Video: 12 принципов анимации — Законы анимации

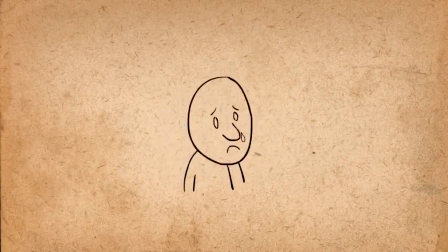Пусть утрёт слезу, но при этом рука не должна закрывать лицо. С другой стороны, нельзя, чтобы слеза осталась незамеченной. Зрители могут не увидеть её, если не дать её показу достаточно времени.
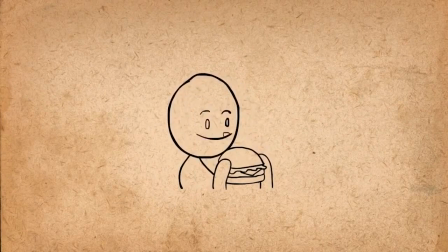Поэтому при создании штрихов так важна инсценировка. Возьмем простую анимацию и дополним выразительными штрихами. Пусть оближет губы, чтобы было видно, как он голоден. И напоследок пусть покачает головой, словно не веря, как вкусно.
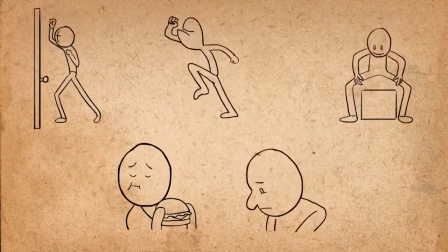Вот и все по этой теме. Следующий принцип называется чистота кадров. Поговорим о чистоте кадров.
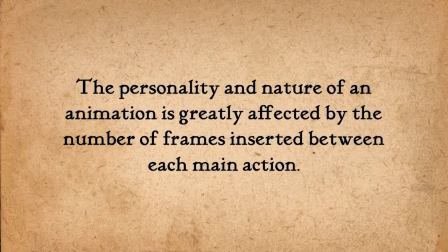От того, сколько кадров стоит между основными действиями, зависит общий характер анимации.
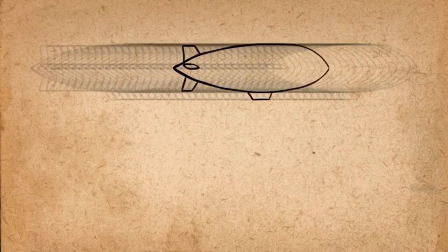Если кадров между двумя позами много и они находятся близко друг к другу, то действие будет очень медленным.
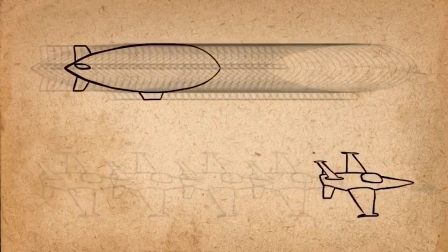Если кадров мало и расстояние между ними большое, то действие будет быстрым.
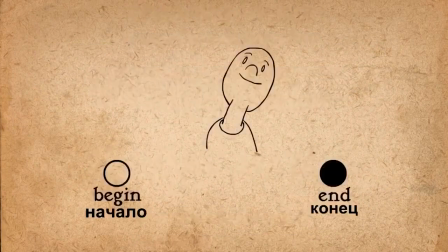Меняя частоту кадров, можно рассказать 10 историй. Вот человек качает головой из стороны в сторону. Без промежуточных поз это выглядит так, будто его очень сильно ударили, чуть шею не сломали. Вставляем кадр, и получается, его ударили уже чем-то попроще К примеру,
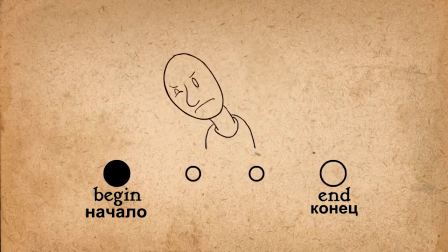скалкой Два кадра, и человек просто дернулся Три, он уклонился от удара скалкой Четыре, он указывает, убирайся вон Пять, и он уже настроен более дружественно Давай,
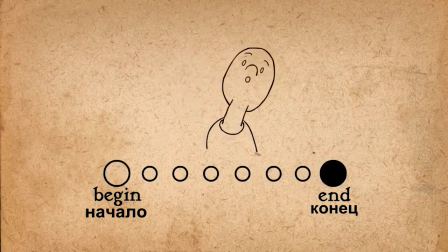иди сюда Шесть, мимо проехала красотка на спортивном автомобиле его мечты Семь, он пытается что-то рассмотреть Ищет арахисовое масло на полке на кухне 9. Задумался, пытаясь что-то понять 10 кадров Подтягивает затекшую шею
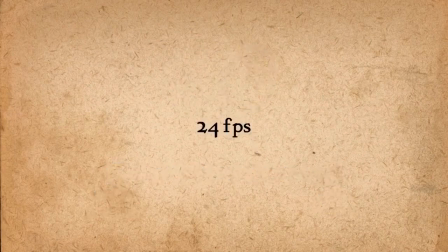Стандартная частота кадров для кино это 24 Если на каждый кадр приходится по рисунку, то говорят, что это анимация на каждом кадре Если рисунок приходится на каждые два кадра,
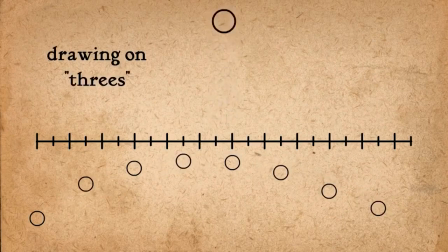это анимация в два кадра Если на три, то в три и так далее По ряду причин на двух кадрах рисовать удобнее,
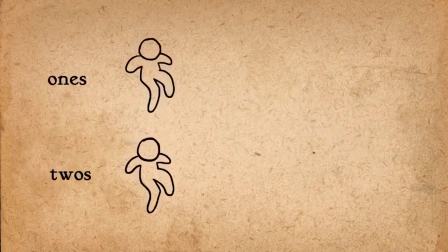чем на каждом Во-первых, работы становится меньше в два раза Во-вторых, медленные действия выглядят более гладко, чем на каждом кадре.
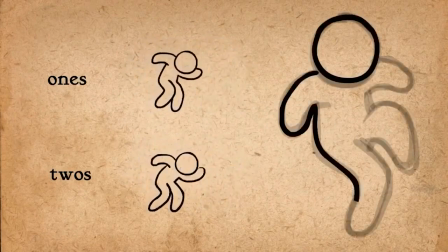Чем чаще кадры, тем больше точности нужно в прорисовке.
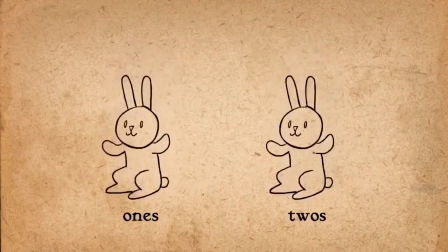Некоторые считают, что анимация на двух кадрах подходит для быстрых действий, так как придаёт им больше живости.
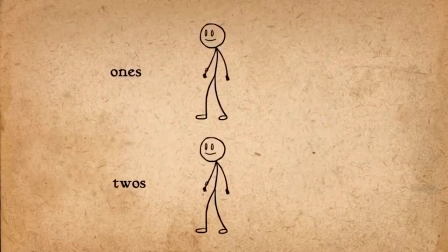На каждом кадре движения выглядели бы слишком равномерными, гладкими. Рисовать на каждом кадре лучше, когда движение очень быстрое. Герой подрывается, карабкается, несётся куда-то. Некоторые меняют частоту кадра в зависимости от характера действия Что придаёт анимации больше динамики
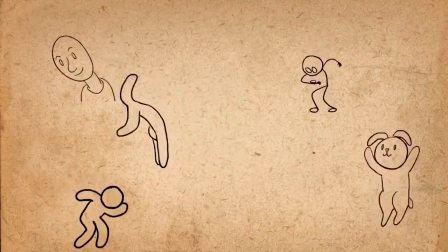Вот и всё по теме частота кадров Следующий принцип называется гиперболизация Итак,
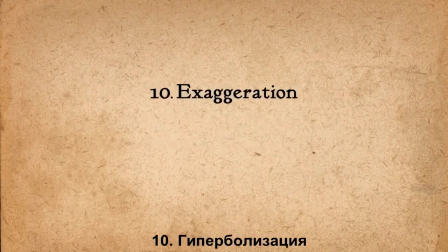следующий принцип называется гиперболизация Почти любое действие,
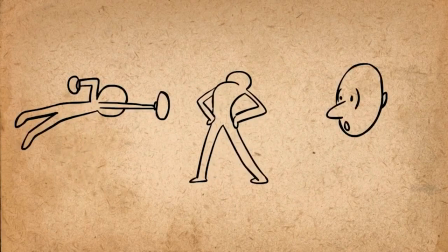позу выражения лица можно сделать более уникальными Первые аниматоры
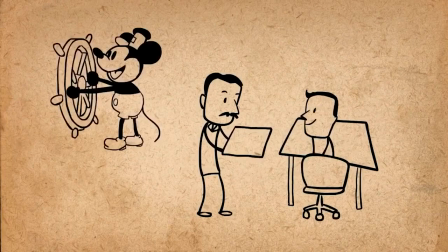Диснея недоумевали Сначала Уолт требовал больше реализма Потом,
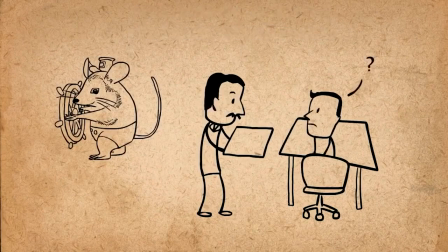глядя на исправленное, хотел больше гиперболизации. А для Уолта, по-видимому, противоречий не было.
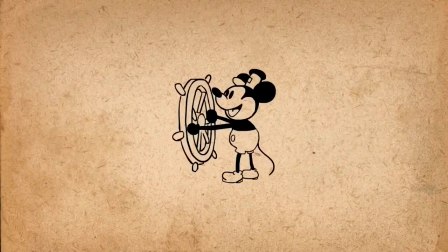Для него реалистичность персонажей означала не то же самое, что в реальности, а более выразительные и этим реалистичные действия.
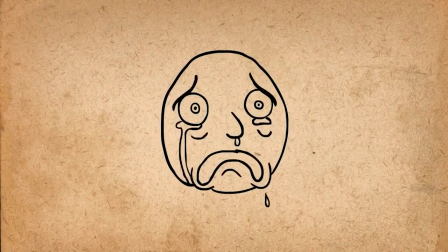Если персонаж грустный, сделать его еще грустнее. Радостный, еще радостнее.
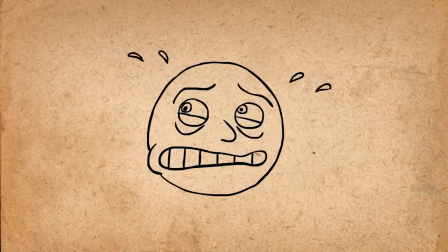Если встревожен, добавить еще страху. Безумный, сделать безумнее.
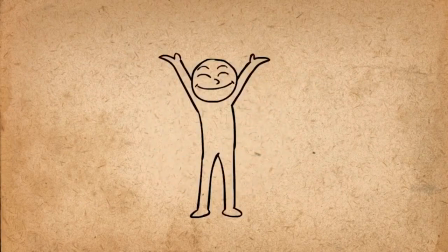Гиперболизация это не искажение,
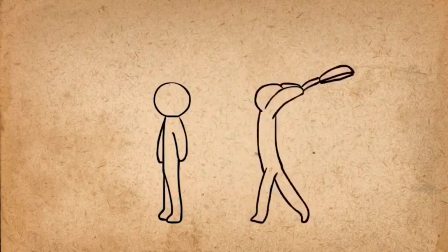а большая убедительность Гиперболизация уместна почти всегда Эта анимация выглядит готовой, не так ли?